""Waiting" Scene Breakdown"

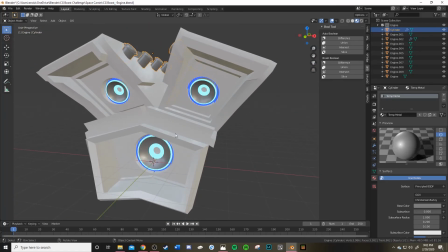Originally, it was like a big cylinder, and it looked kind of lame. So I wanted to,
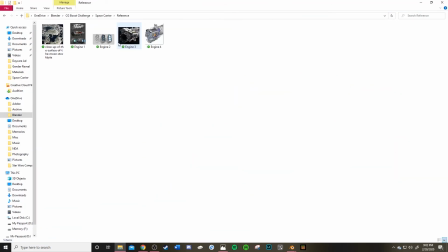I looked up some reference images. As you can see here, there's a couple different that I looked up online.
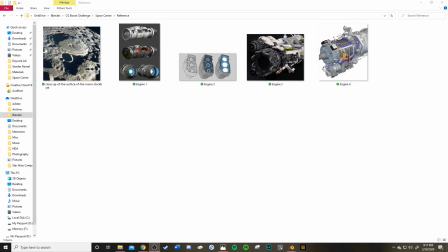So I just looked at some reference pictures here, and I eventually came to something. I really liked this one here,
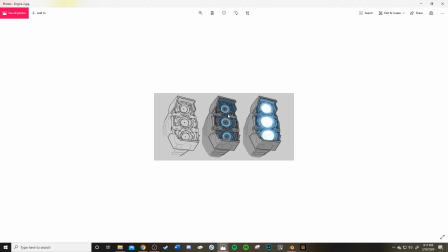this guy, and I really wanted to make it more like a Y shape. So I just tried to implement that, and eventually went from this little sphere, or this little like cylinder shape, to a little bit more interesting shape, kind of implementing these.
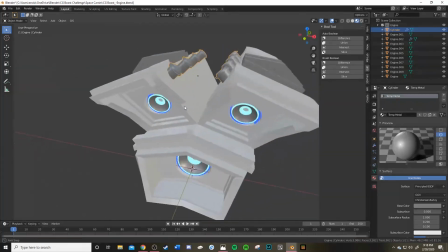So the ship was the first part, the ship was my biggest thing, but I didn't do it all at once. I just kind of, I did a little bit of the ship here. I did a little bit of the moons and the earth, the moon and the earth there, So, but yeah, and I thought the colors for the
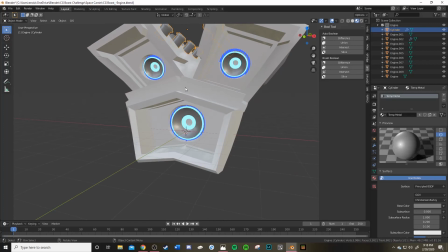little engines, shooting out fire would be really awesome. This dark blue and light blue, adding a little variation to it.
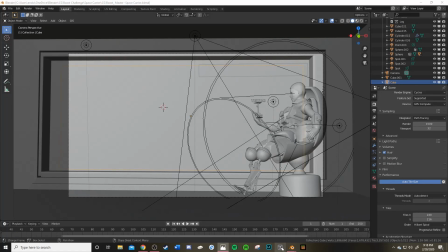And then eventually we got to the colonist, and the colonist was,
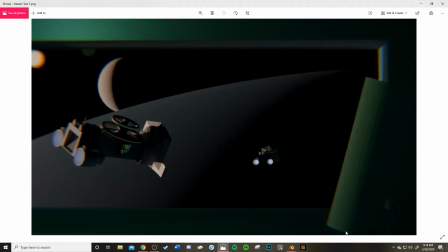for a while, it was just a cylinder and nothing interesting about a cylinder.
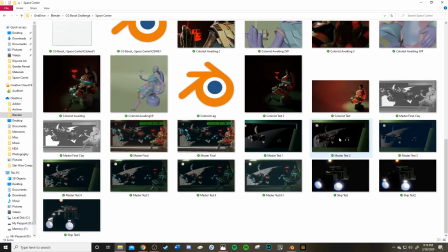But let's see here. So there's multiple times where it's a cylinder. So we have
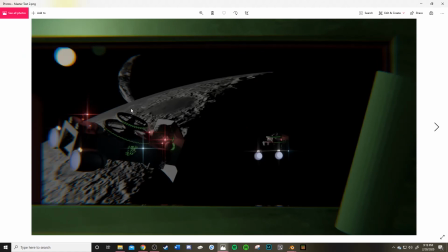we have this time where I started really fleshing out the ship, and started getting the moon texture down a little bit more.
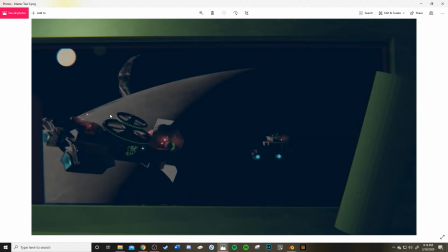And then this other time, or I spent a lot of time on the planet and the moon, and I still didn't get it right, even in the end.
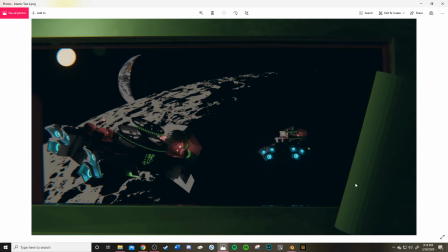But yeah, just plain old Cylinder here, nothing really interesting.
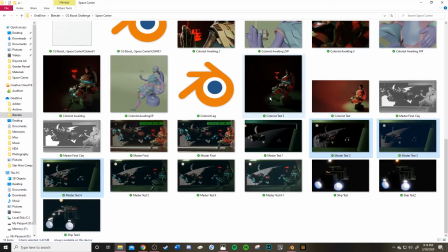But finally, I started working on a colonist, and
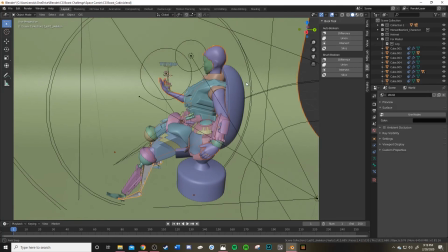here's the colonist. All these different colors.
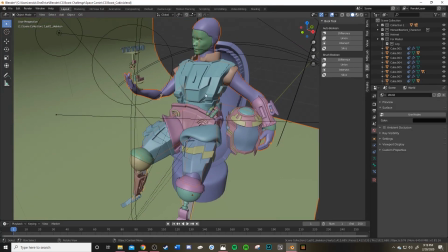I didn't go through and mark all these different colors on the model.
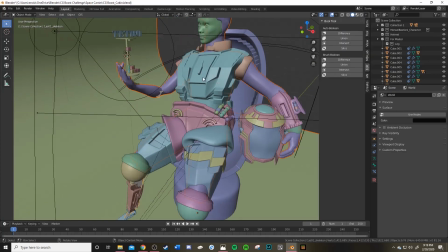It just the way you see it, so it helps you identify different parts of the model. That's all. So if I wanted to just do this,
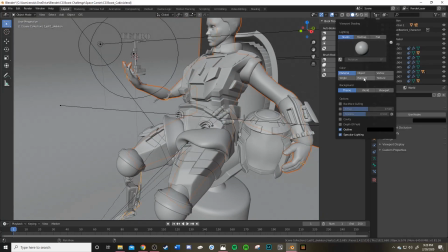it'd just be a flat. But I like the random, which it just shows all the different little pieces.
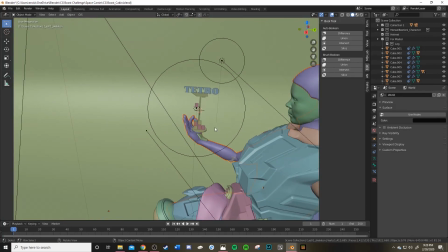Yeah, I wanted to have the colonists playing like a little game on their
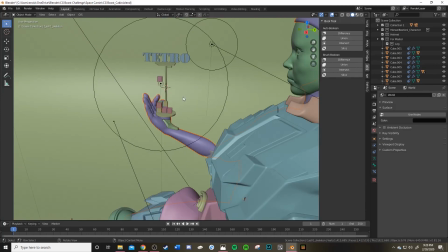palm in the original Vision, and so I tried to stick with that.
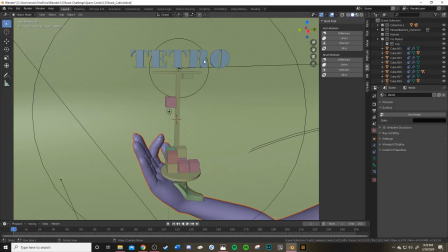Came up with something called Tetro, kind of like Tetris, but like a 3D version where you'd have to like spin it around with your finger as the cubes drop.
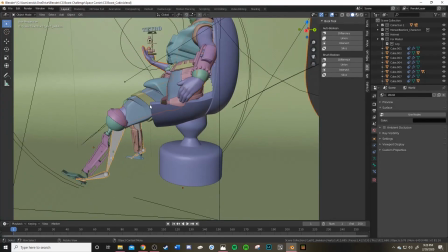I don't know. I didn't want to think too much about it, but making a helmet,
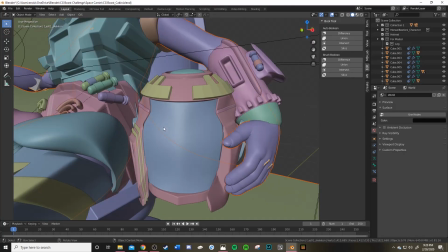not my forte, but I didn't think it had to be super complex. Maybe just
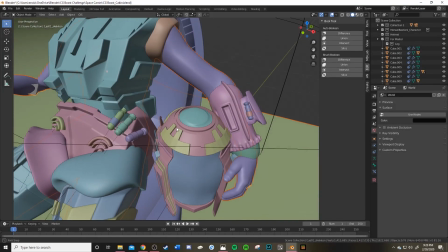mainly a visor and just some accents around it.
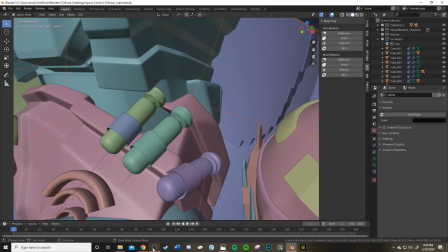I want to make these little capsules to I don't know, add a little more interesting details.
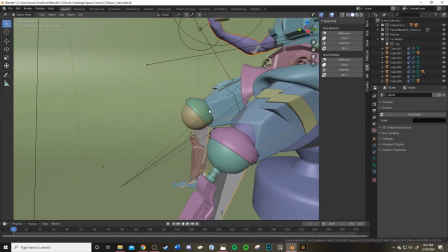Originally, I didn't have any legs yet because I wanted the colonist to have no legs.
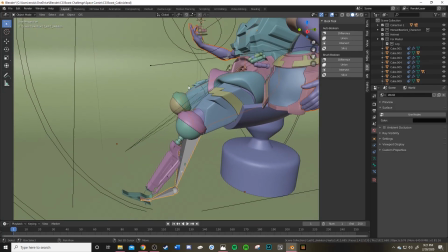I read somewhere that sometimes I watch random YouTube videos like,
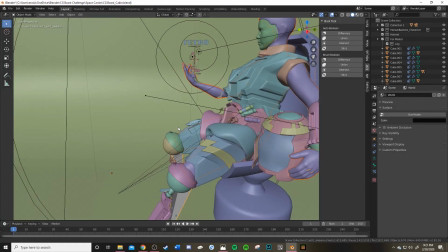oh, what would it be like to settle on the moon or something like that.
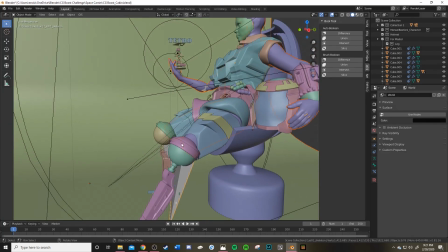And sometimes some people were saying like, yeah, you should make like there'd be body modifications that you can use to help
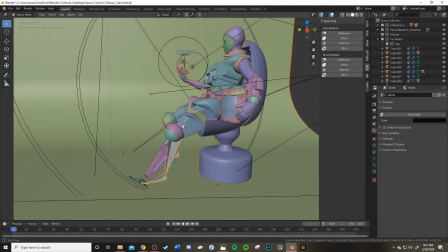survive on the planet, and that's kind of actually a big basis for the short story I'm writing.
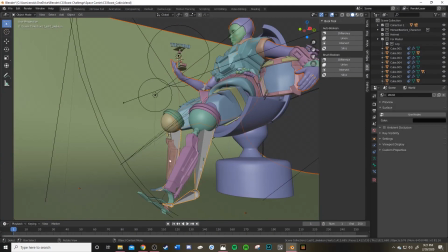But I don't actually know if having no legs would actually help you live on the moon.